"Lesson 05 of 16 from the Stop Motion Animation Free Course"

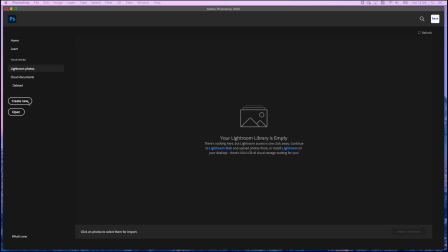[0:01]
Now, let's make storyboards based on the sketches and concept art.
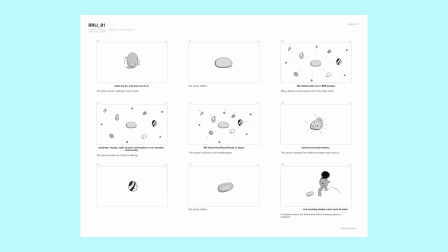[0:05]
Storyboards are basically a series of drawings that show what happens in the video. This can also be where you brainstorm the basic idea of the movement.
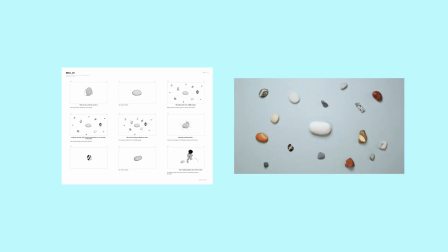[0:14]
You can really experiment with what kind of movement you want to animate, so this is a fun step.
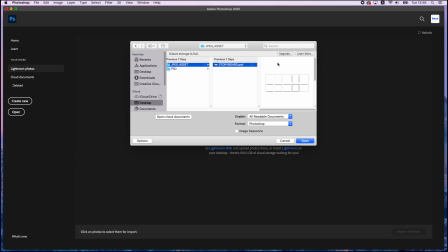[0:20]
Now, let's open the storyboard Photoshop file. The file should have come with the course.
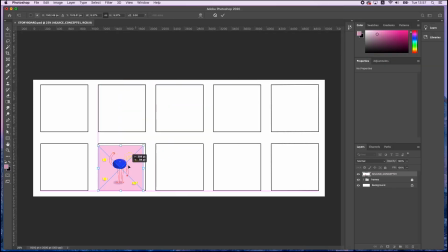[0:27]
I will drag and drop the concept images that I just made. The animation is going to be a loop, so it will start and end with the blob on the ground. I will press Command J on this layer and duplicate it. Then I will put the image on the first frame and the last frame.
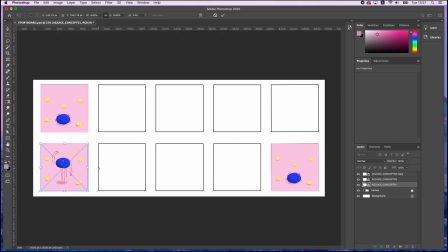[0:46]
Then I will put the frame of the blob waving in the middle.
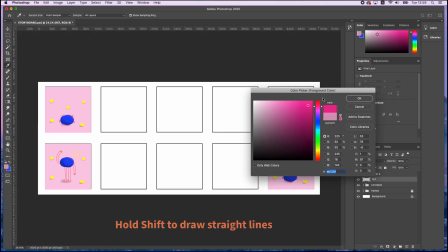[0:54]
I will create a layer so that I can make lines that show where the contact point is on the ground.
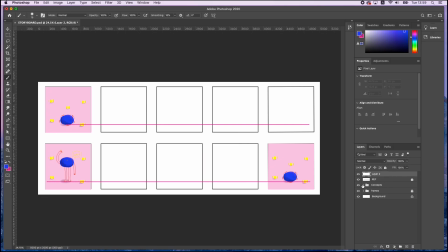Let's think of how the blob will go from the ground to waving. Of course, I can make it just go straight from ground to standing, but that's not very interesting. I want to design the movement with some of the animation principles in mind. I want to attract the viewer's eyes first to the blob, so I will make it shake side to side first.
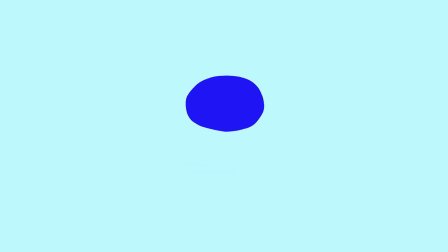[1:30]
Now it's a little better, but still not very interesting.
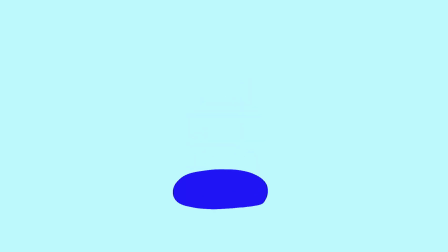[1:34]
I think it will be more fun if you could see the blob squish and stretch. This is one of the 12 animation principles that helps emphasize the movements.
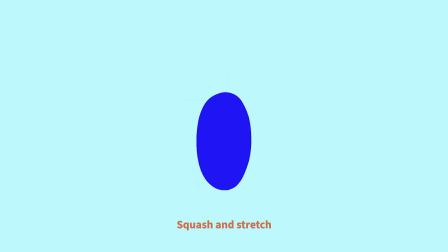[1:48]
It's a bit better, but I think I can push it more. I will make the blob go higher than the resting position, make it fall, and then bounce back up.
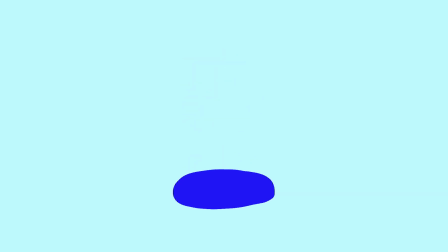[1:58]
Now I think it's a lot better.
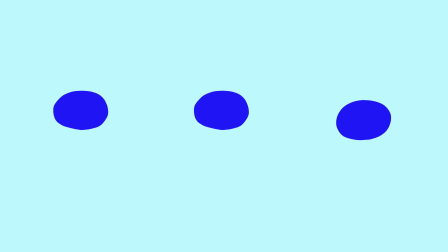[2:01]
You don't have to know exactly how the movement is going to look like when you're making the storyboard, but it is a great time to start thinking about it.
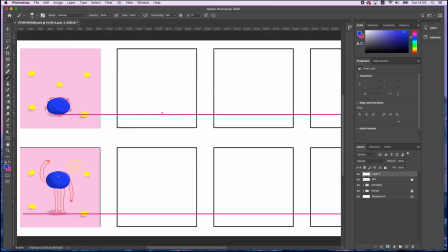[2:12]
Now I'm going to put these ideas on the paper.
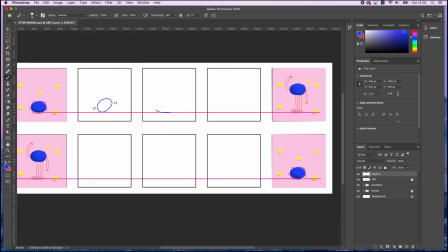[2:15]
The blob shakes, squishes before springing up, the net stretches up,
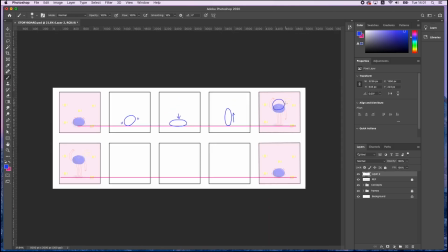[2:27]
reaches the highest point, the net lands,
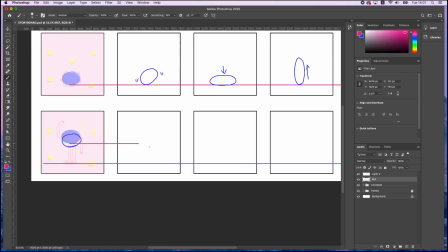[2:34]
and bounce back up.
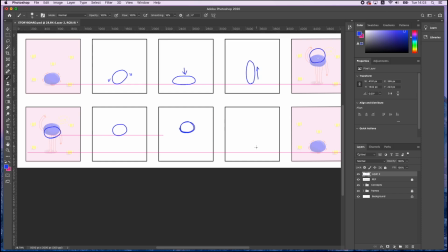[2:39]
And this is where the blob will wave. Then from here to the ground, I think it can be a very straightforward movement.
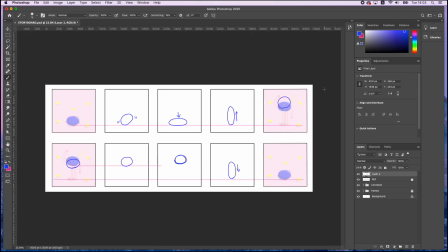[2:47]
It will just stretch and go down. Okay, now let's add legs and arms.
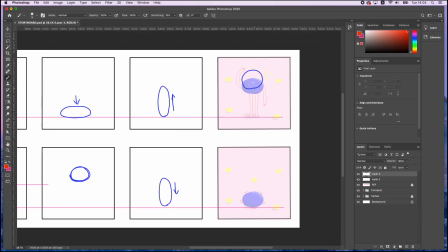[2:54]
I will first draw all the legs. The legs will pop out when the blob is at its highest position.
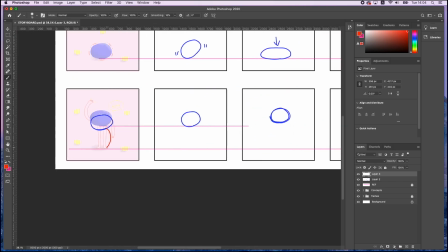[3:04]
And when it lands, it will bend the legs. Then it will bounce up on its tiptoes.
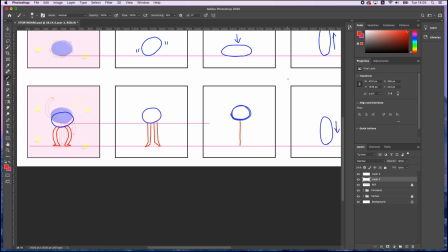[3:17]
Then it will stand still.
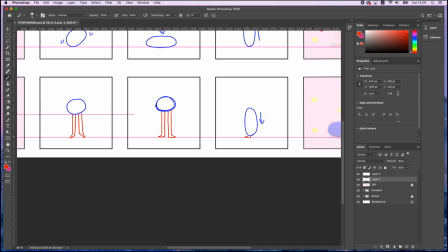[3:21]
And when the body goes down, the legs will disappear underneath the body.
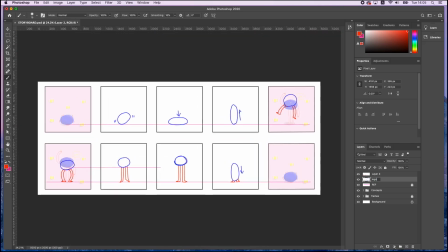[3:29]
Now let's draw arms.
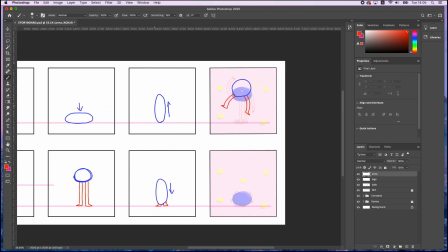[3:33]
The arms will pop up when the blob starts to jump up. Then, when the body is at its highest, I want it to have a very dynamic pose. So I will spread its arms wide.
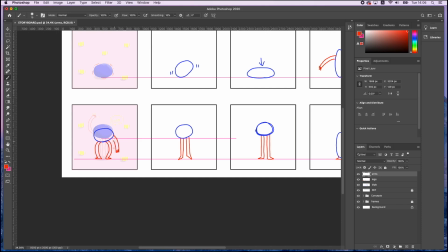[3:53]
Then it lands and it'll wave.